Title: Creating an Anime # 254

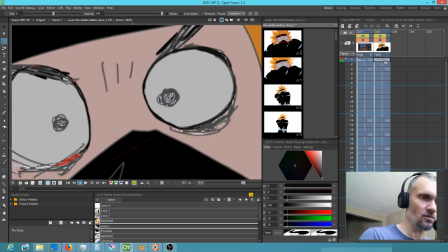8:11 And okay, so to an extent we want it to be a little bit loosey-goosey for sure, just because it's got that real loose, frenetic feeling to it.
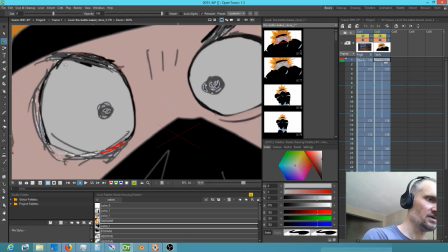8:28 But you never really go wrong by having things be tightened up and polished a bit anyway. So all I'm doing here is actually hitting the R key,
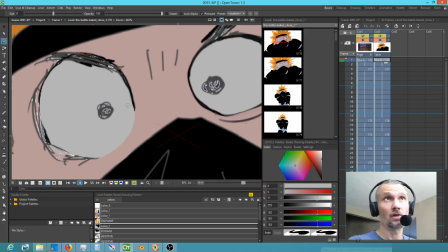8:41 which lets you sample RGB values from your art. So that way I am changing color kind of rapidly.
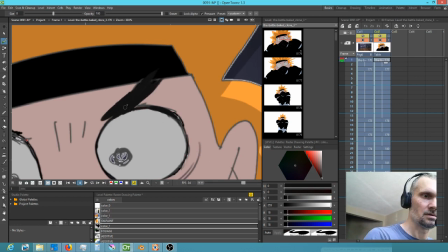8:57 And let's just give this guy some eyebrow action.
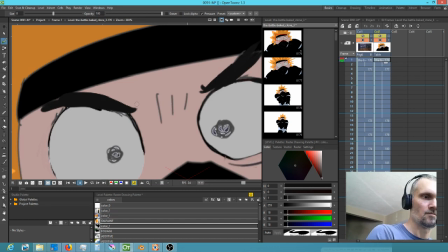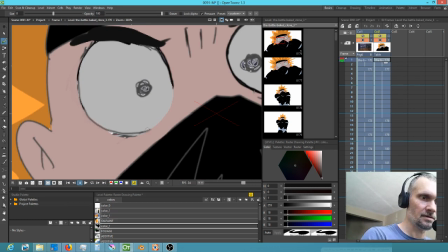9:09 A little bit of outline here. I didn't like that. Let's just tighten this up like so, and then
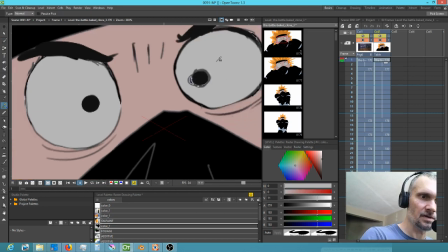9:25 let's just paint back into it. Actually, I'm gonna just redo that.
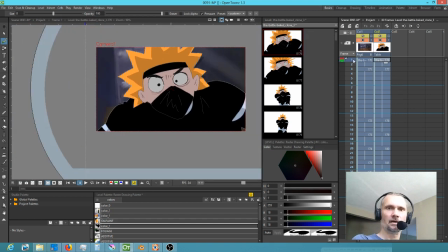9:34 It'll be neater. Okay. Yeah, because then yeah, I like that.
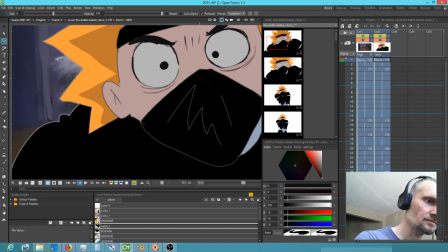9:41 Then on the next frame,
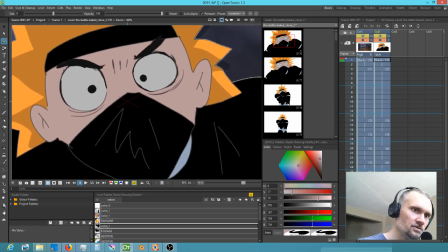9:48 his eyes do the same thing actually that Akari's eyes did a little bit earlier.
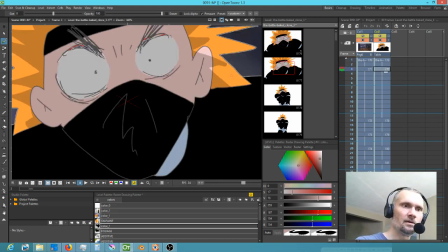9:55 It's a good effect. Alright, so here we're gonna
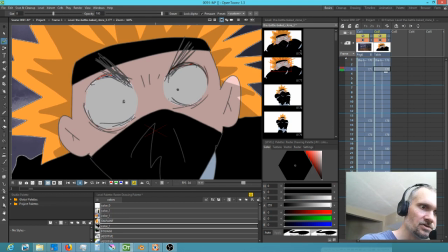10:05 just loosen, keep it loose, and then what we want to do is just make these dots. Loose is okay. Complete slop is not okay. So it's like there's a bit of a dance. Here.
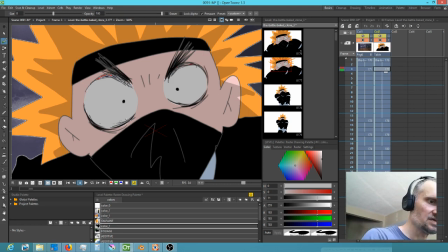10:26 Sorry for the sniffing, folks. I really I need a sniff filter. Okay, and that'll work.
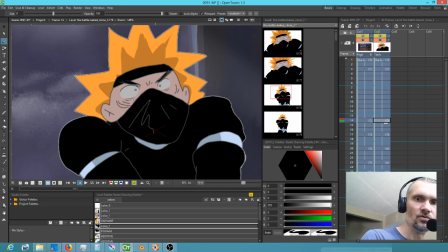10:40 Now this guy is going to be moving fast. This is on 3s. And I think that when you watch it,
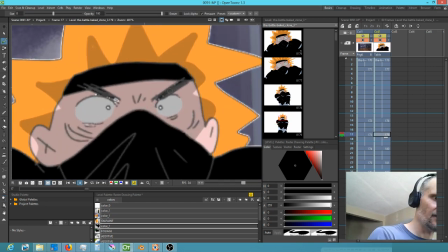10:53 the natural thing to do is to kind of fixate on his eyes. At least I do when I watch it. So that's really where I want to make sure we're not chimping out too bad.
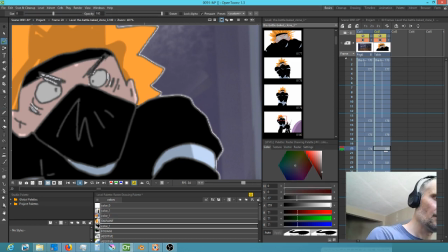11:06 But this is actually, I need to sample this proper outline color. And
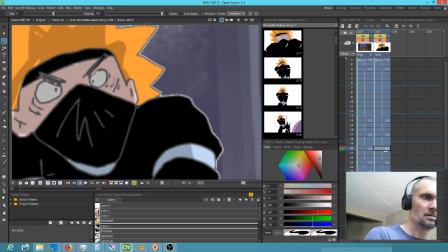11:21 proper flesh tone. Shadowed, obviously.
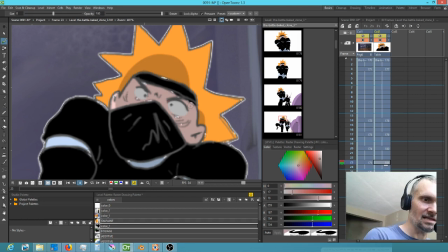11:28 Oh boy, that's got a lot of garbage in it, doesn't it? OpenToonz, you silly goose.
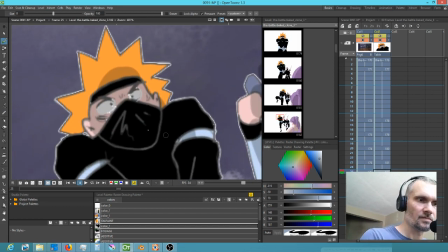11:44 Always giving me grief. Not really. Little bit.
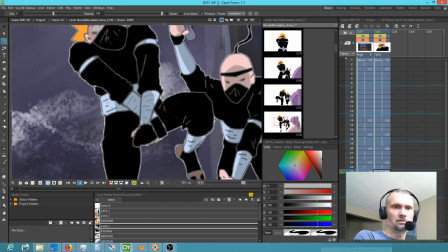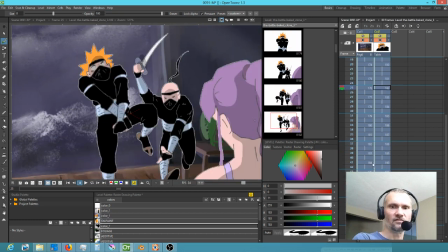12:01 Okay, so this is all moving so fast that we don't need to belabor the details.
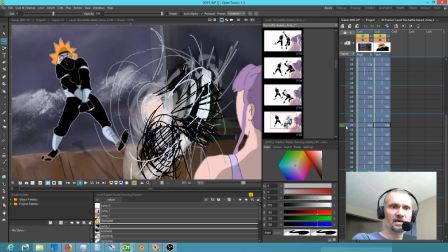12:06 But on this shot,
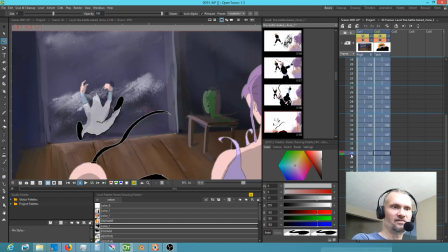12:11 actually I'm going to come back to this one because it's actually that one right there that's really problematic. I don't know what the heck happened there.